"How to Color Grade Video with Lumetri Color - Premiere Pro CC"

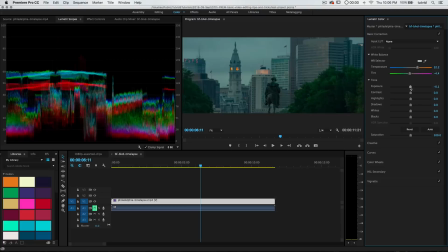(4:07)
And then you have all these tonal adjustments, so you can darken or brighten the image.
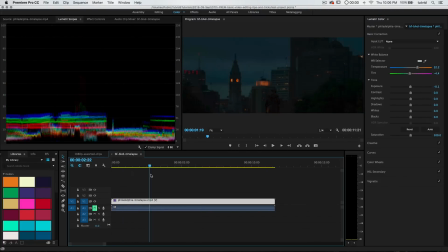(4:10)
Now, I want to be careful with this particular clip because it does go from near complete darkness up to the sun rising and glistening off these buildings.
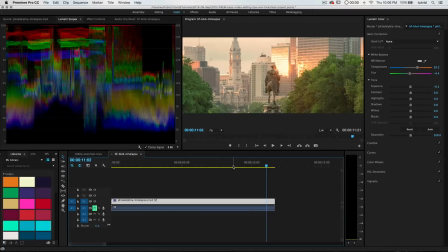(4:19)
So if I boost my brightness too much, it's going to kind of make things go bottoms up. So we don't really want, we don't want things to be too bright.
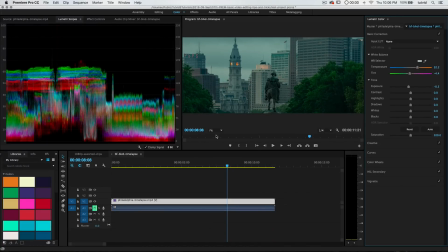(4:26)
In fact, I would almost rather it remain a little darker, a little bit more moody, and we just come out of even more darkness.
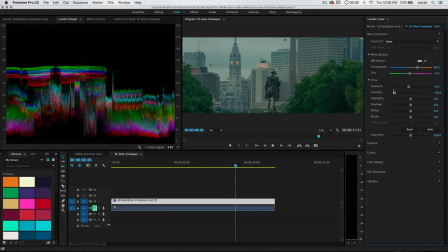(4:31)
That's great. I'm going to reduce contrast overall. I think that tends to give you more of a cinematic look. With highlights and whites, whites are the very brightest, widest parts of the image, Whereas highlights are generally the brightest bits of the image up until those very bright whites. I'm going to pull back on my highlights and my whites. Again, just because it tends to have this flattening effect where it just kind of really brings detail back into all of your highlights and brighter parts of your image. Tends to give you, tends to give you a more cinematic picture. But again, it all depends on the shot.
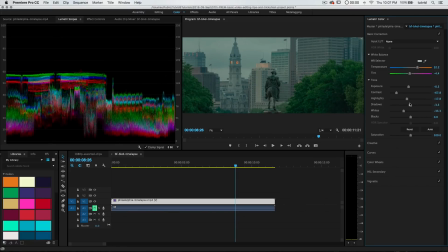(5:03)
So shadows, of course, we can crush the shadows a little bit. Maybe bring them down just a touch. And then I'll probably boost the blacks. you just brought shadows down, why boost the blacks? Boosting the blacks gives it a little bit of a fade. I'm not really looking for that Instagram-style fade. I'm just looking to raise the detail in the very, very darkest parts of the image, but I don't want to do it too much.
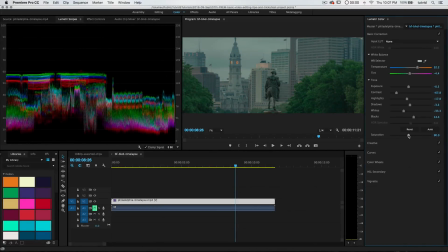(5:21)
And then you have here a saturation slider, so I mean, that's pretty self-explanatory, right? Maybe I'll just remove a little bit of saturation. Again, just shooting for more of that cinematic look. All right, so that's basic correction. As we move through here, by the way, you can turn on or shut off any panel by just hitting the little check icon,
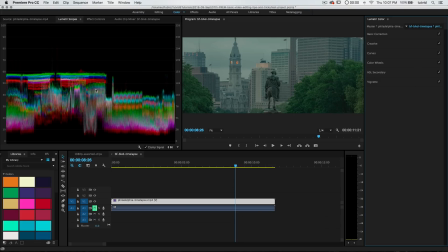(5:37)
And you can see our little histogram, not histogram, waveform here is going to respond in kind.
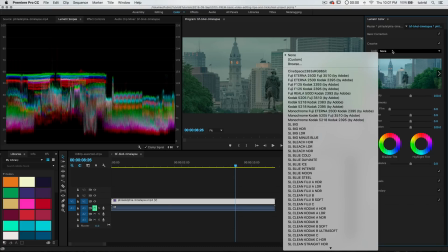(5:44)
Now we also have Creative. Now the cool thing about Creative is these are additional lookup tables, but these are more stylistic lookup tables. You know, instead of being specific corrections for a camera, you can see it's like, hey, this Fuji film effect, this Kodak effect, all of these different effects here that you can apply.
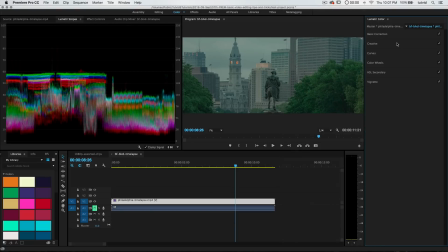(5:58)
Now I don't really like to use these, and if I am using them, I certainly don't like to pick them from that drop-down menu. What I like to do is use this little window into the LUT here, and you can just simply hit the arrow keys to flip through. And you can see there's a nice kind of flattening one. I kind of like that. And you can just flip through and see if there's anything that strikes your fancy.
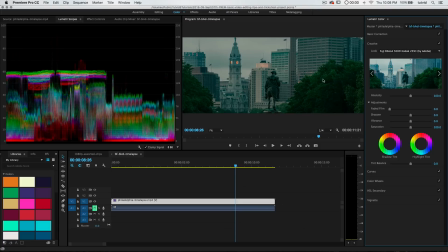(6:18)
Maybe we'll just go with something like this one. And in order to apply it, just click. Alright, you can see it applies that lookup table, that creative lookup table. And then you can adjust the intensity. So you can really reduce it. 0 obviously is nothing. And then 200 is sort of doubling the effect, really.
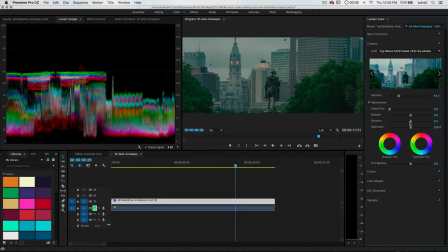(6:33)
it a slight kick. And then you can apply stuff like a faded film effect. I don't really want that. You can apply a little bit of video sharpening or blurring. It tends to be kind of cheesy if you do any kind of crazy sharpening. So I would kind of counsel you, advise you to stay away from that. Vibrance is going to boost the saturation in kind of the not so saturated parts of the image, very much like the saturation slider in Photoshop,
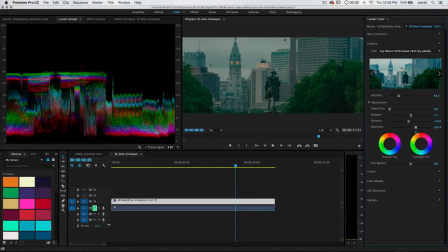(6:53)
where saturation is just a wholesale across the board boost in the saturation. So if we boost the saturation, maybe we want to reduce the vibrance. And we get this very nice kind of like pushing and pulling saturation adjustment. And then you have your split tone effects where you can influence or infuse some color into your shadow.
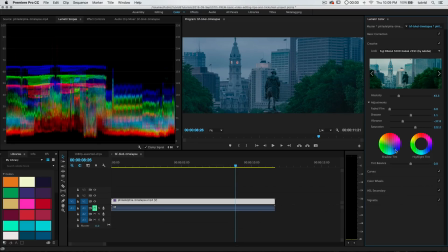(7:09)
So if I click down here, it's going to pour some blue into my shadows. And I click up here. This is just like a classic. You know, you dump orange into the highlights, you know, dump some blue into the shadows. I don't like that. Now remember I said you double click sliders to sort of reset them. Any of these circular effects, just simply double click it and it just resets that stuff.
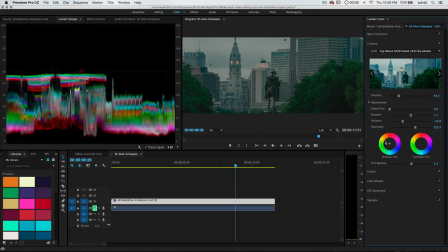(7:27)
You also have tint balance. So let's say you've got a ton of blue being poured into your shadows and it's just too much. You can pull back on Tint Balance to sort of have Premiere Pro look at only a smaller section of shadows in your image.
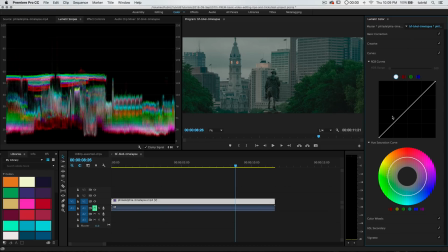(7:38)
All right, so that's the Creative Pod. We have Curves. Curves is great. It's just like Curves in Photoshop. You can select, you pull up, you add brightness, you pull down, you add darkness. Maybe what we'll do here is add a little darkening to the highlights and throw a little tiny bit of color into the darker points of the image.